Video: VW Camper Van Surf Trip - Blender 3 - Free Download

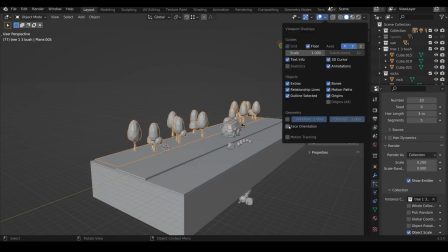[12:02]
I have experimented a bit but for the sake of speed it's just easier for me to stick with what I know for the moment.
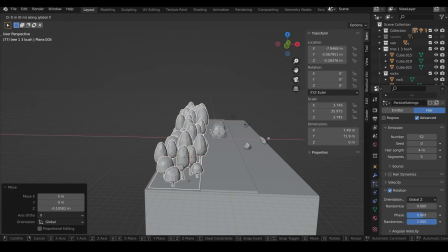[12:07]
I moved the origins up into the trees slightly so that they dig into the ground and then just play with the numbers the rotation and things like that until I was happy.
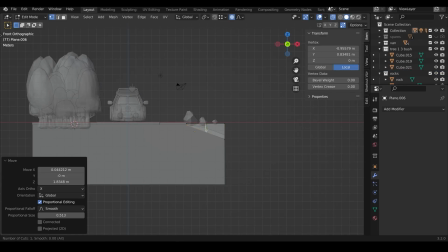[12:16]
For the water at the side I actually took a plane once again and got the shape and then extruded it all the way across.
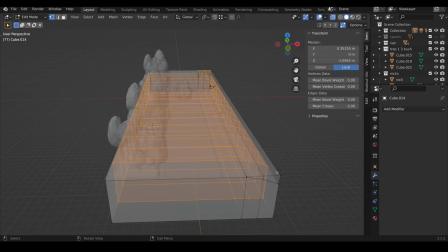[12:22]
Then I gave it lots of subdivisions to give it some sort of bank wobble.
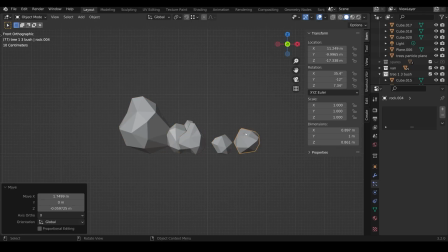[12:26]
Then worked on the rocks I added them to my particle system on the far bank although you can't see many rocks there.
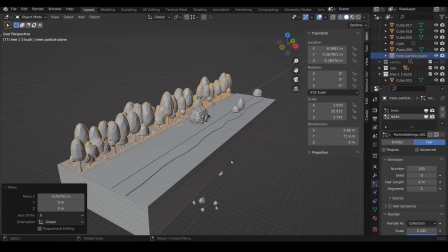[12:33]
Edited the shape slightly put them into a collection and I actually placed them on the near side because I wanted a little bit more control of the position.
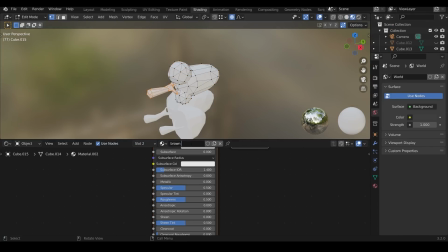[12:42]
Now for the texturing for the most part especially when it came to the landscape I used a gradient texture.
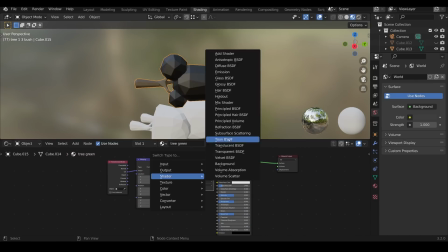[12:47]
It's kind of in between hand painting and just basic low poly textures and the idea behind the
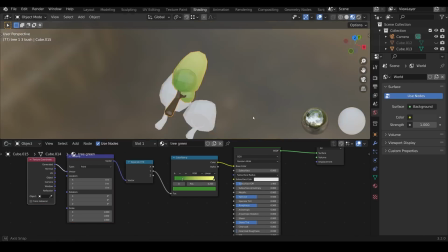[12:53]
gradient is that the object is darker at the bottom than it is at the top because of the light shining upon it.
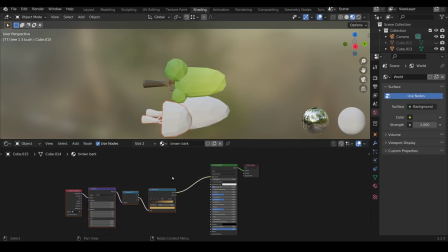[12:59]
It's a common technique used in the early stages of hand painting before you do all the details.
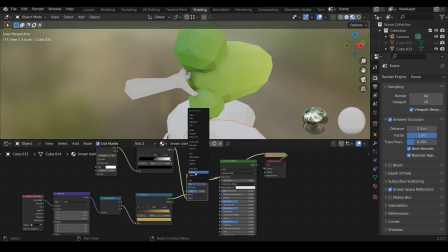[13:04]
I also added an ambient occlusion node but I don't really think that was necessary in the end.
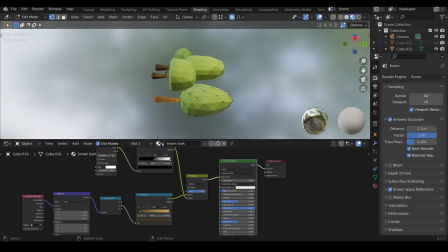[13:08]
I'll be doing a video in the near future about this gradient technique so watch out for that. I use the same technique on the rock but I change it very slightly.
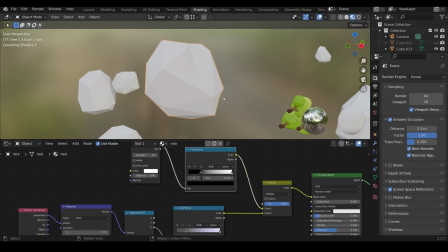[13:17]
I have a separate XYZ node and I used the normals for the texture coordinates instead of the generated.
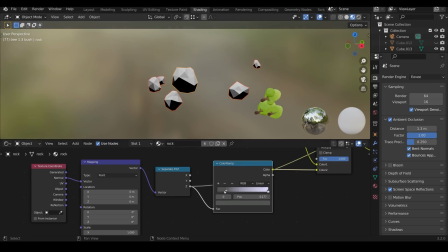[13:24]
It creates a more sort of blocky look which seemed more suitable for rocks. The vehicle was far more easy.
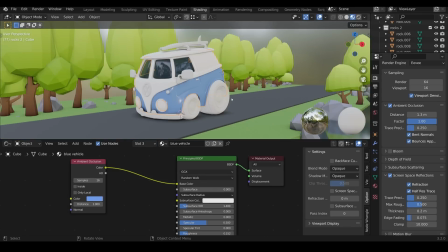[13:31]
I used basic textures and just split it up into different sections. Nothing complicated at all in this.
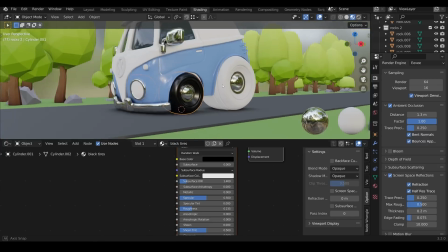[13:37]
It's probably worth mentioning that things like the tires and other really dark materials,
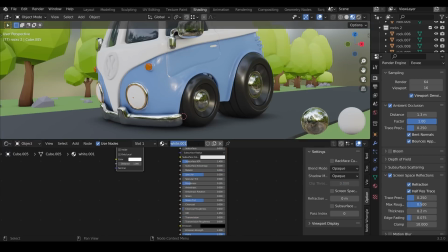[13:42]
I don't go all the way to black because I like to be able to play with the contrast of the final scene and if you've already gone to black then you don't have much room for maneuver.
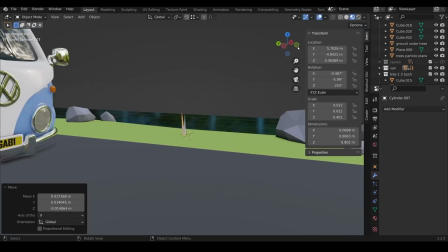[13:51]
I decided to add some grass in this was actually last minute but I think it really works nicely just simple blocks
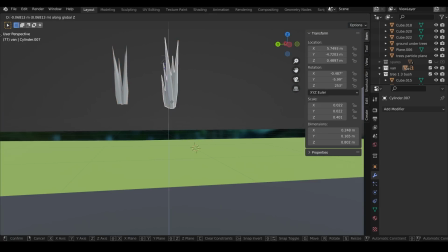[13:56]
that are being extended and grouped together like this then once again put them into a particle system.
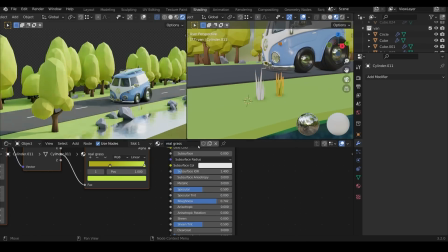[14:02]
I was just going to place them around into small areas but then I decided it looked better as lots of it
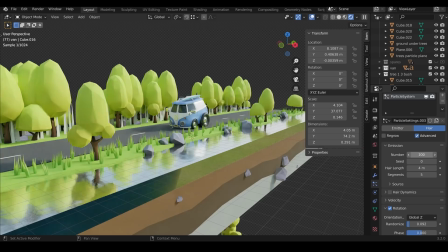[14:08]
everywhere and again I gave it a gradient texture dark at the bottom and lighter at the top and I think that works nicely.
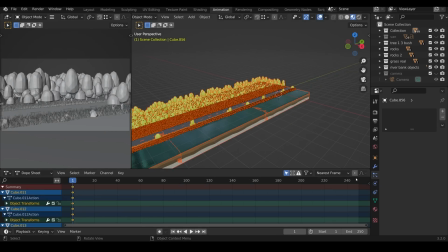[14:15]
For the animation I think I really over complicated it. I was going to do a cutout diorama so boolean the whole thing.
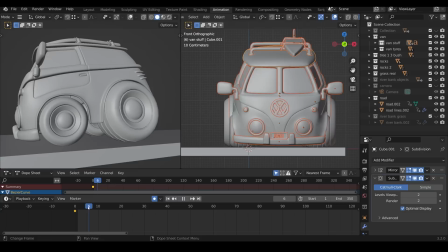[14:22]
So rather than animating the vehicle I animated the landscape going across. So the vehicle doesn't move you can just see I've added really slight animations to the top. The wheels don't even rotate they just have the illusion of movement. It seemed to work out quite well in the end so I was quite pleased.
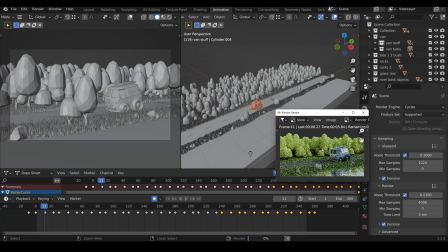[14:36]
And here I'm doing a test render of 25%. It's a good idea to do that and make sure everything works before your final render.
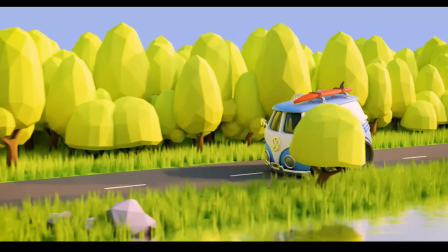[14:43]
Again, big thank you to Nvidia because having a fast graphics card really speeds up this process immensely.
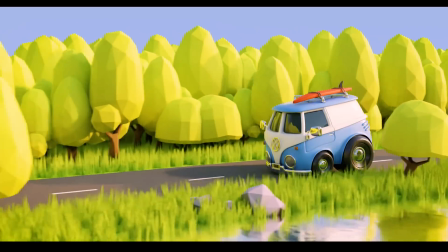[14:49]
So there we have it, the final scene with all its animation and fun going on.
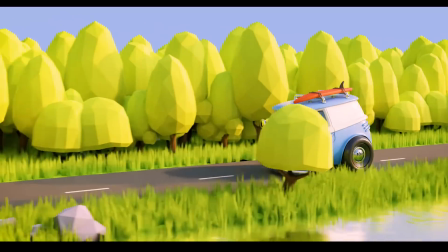[14:54]
If you've got any questions about the process or want to see any videos in depth, then do let me know in the comments below.
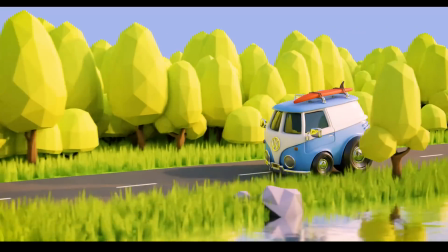[14:59]
As always, thanks for watching and I'll see you next time.